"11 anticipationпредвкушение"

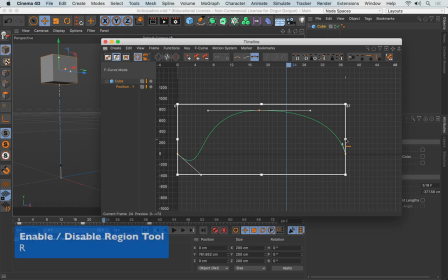I'll press R to come out of this, and I'll play this again. You see how the cube dips down first before it jumps up? That's what we mean by anticipation.
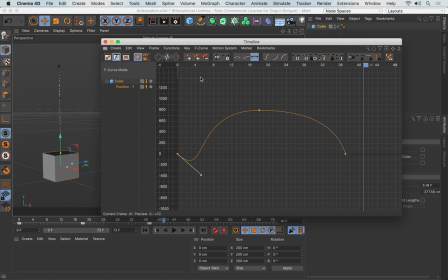Now, anticipation can be created in many different ways. You can get the object to go in the opposite direction, like we just did here. Or if you want, in this case, you could actually squash the object as well. So let's say, for example, there was a floor there and it couldn't go below the floor.
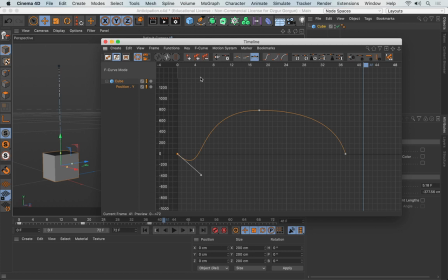Well, in that case, you could just squash the object, then it shoots up. So let's have a look at how that's done. Let me first go and get rid of this curve here. So I'm going to click and drag this back up. So there is no anticipation or undershoot. I'm going to come down here and play again, just to confirm that. So yes, it starts quite abruptly.
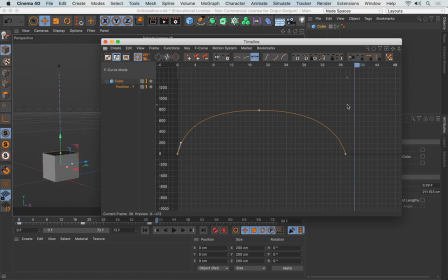What I'm going to do is to select all of these keyframes, push them towards right with the Shift key held down so it remains on the same line by, let's say, maybe 6 frames or so. So that gives me enough time to create the anticipation. So I'm going to go to the beginning. I'll get the cube to squash now.
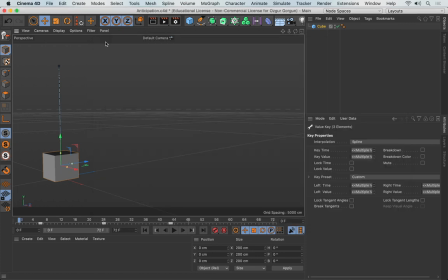So for now, I'll just go and close this, get my squash and stretch, add this to the cube, go to Object, Fit to Parent, and just like before, I'll set the top to 200, that's the height of the cube, bottom to 0,
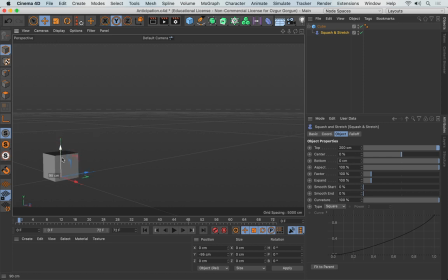and I'll actually move the squash and stretch down with the Shift key held down so it moves down by 100 exactly, so that when I increase or decrease the factor, you see it just happens from the base. I'll undo that. I'll add more segments to the cube. I'll select the cube, go to segments, let's say we go 25 by 25 by 25,
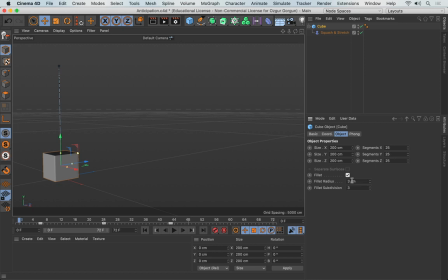and maybe turn the fillet on as well so the edges are nicer, and then increase this to, let's say, 5. What I have now is 6 frames for us to create the anticipation. So I'll go to squash and stretch. I'm going to start at 0. At the beginning, I don't want any squashing or stretching to happen, so I'll just go and keyframe the factor.
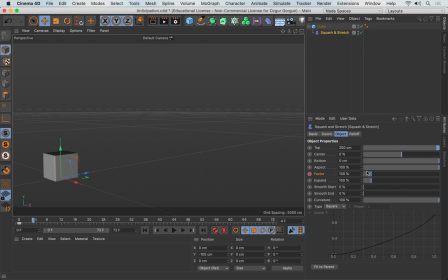I'll then go forward to, let's say, frame 4. I'll then squash this a little bit, like that. I'll keyframe it. Then I'll go to frame 6. This is when the cube starts jumping.
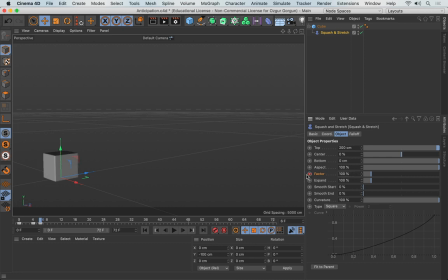I'll then set this back to 100%. If I play it now, this is the anticipation now. Of course, we can open up the graph editor for this as well.
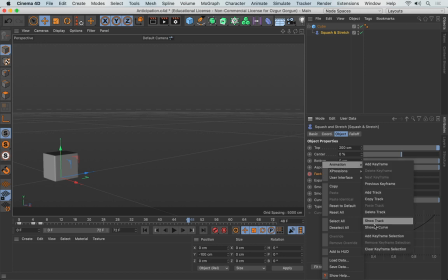So if I go and right click, Animation, F-curve, and now we can tweak the function as well.
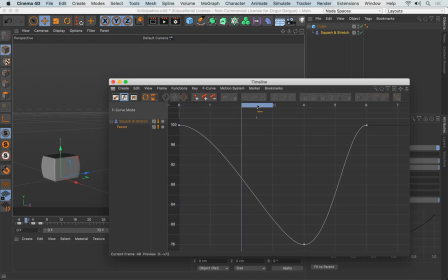So how does it squash? So you can see here, it starts squashing like that. And then as you can see with this graph, it slows down before it reaches this last keyframe. Now I don't want it to keep slowing down. If it does, it will then look as if it's just going to stop. No, I want that to continue.
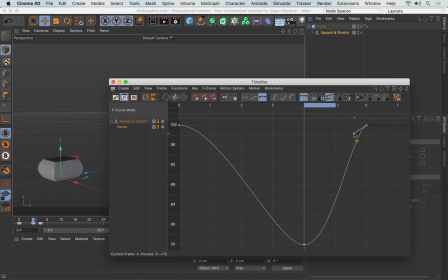So I'm going to click and then drag this down so it's a bit more of an abrupt shift into that keyframe. So it doesn't ease in or slow into that keyframe anymore. So if I go back and play again,
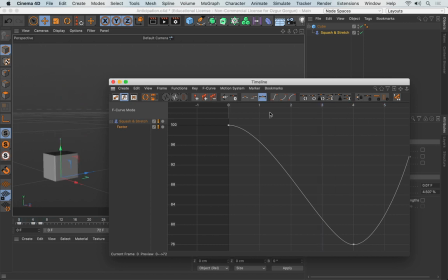that gives it more energy, that gives it more character. And this prepares the viewer to what's going to happen next. Let me stop this. If I want this to squash more, I can go here and then just simply lower this keyframe down. Click and drag it down. And you see the lower this goes, the more squashed this will be.
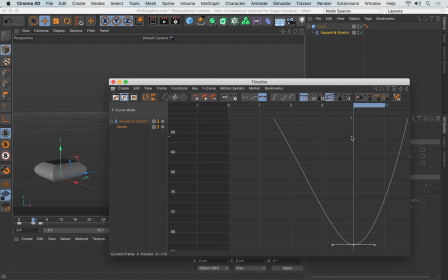But apart from that, the rest of the animation will be the same. If I go back and play again, this is what we have. Now this particular animation feels like it needs more squash and stretch, especially when the cube jumps up.
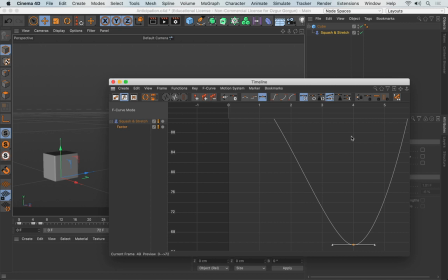So we'd like to see that stretching, and then when it comes down again, it should squash again, just like we did in the squash and stretch lesson.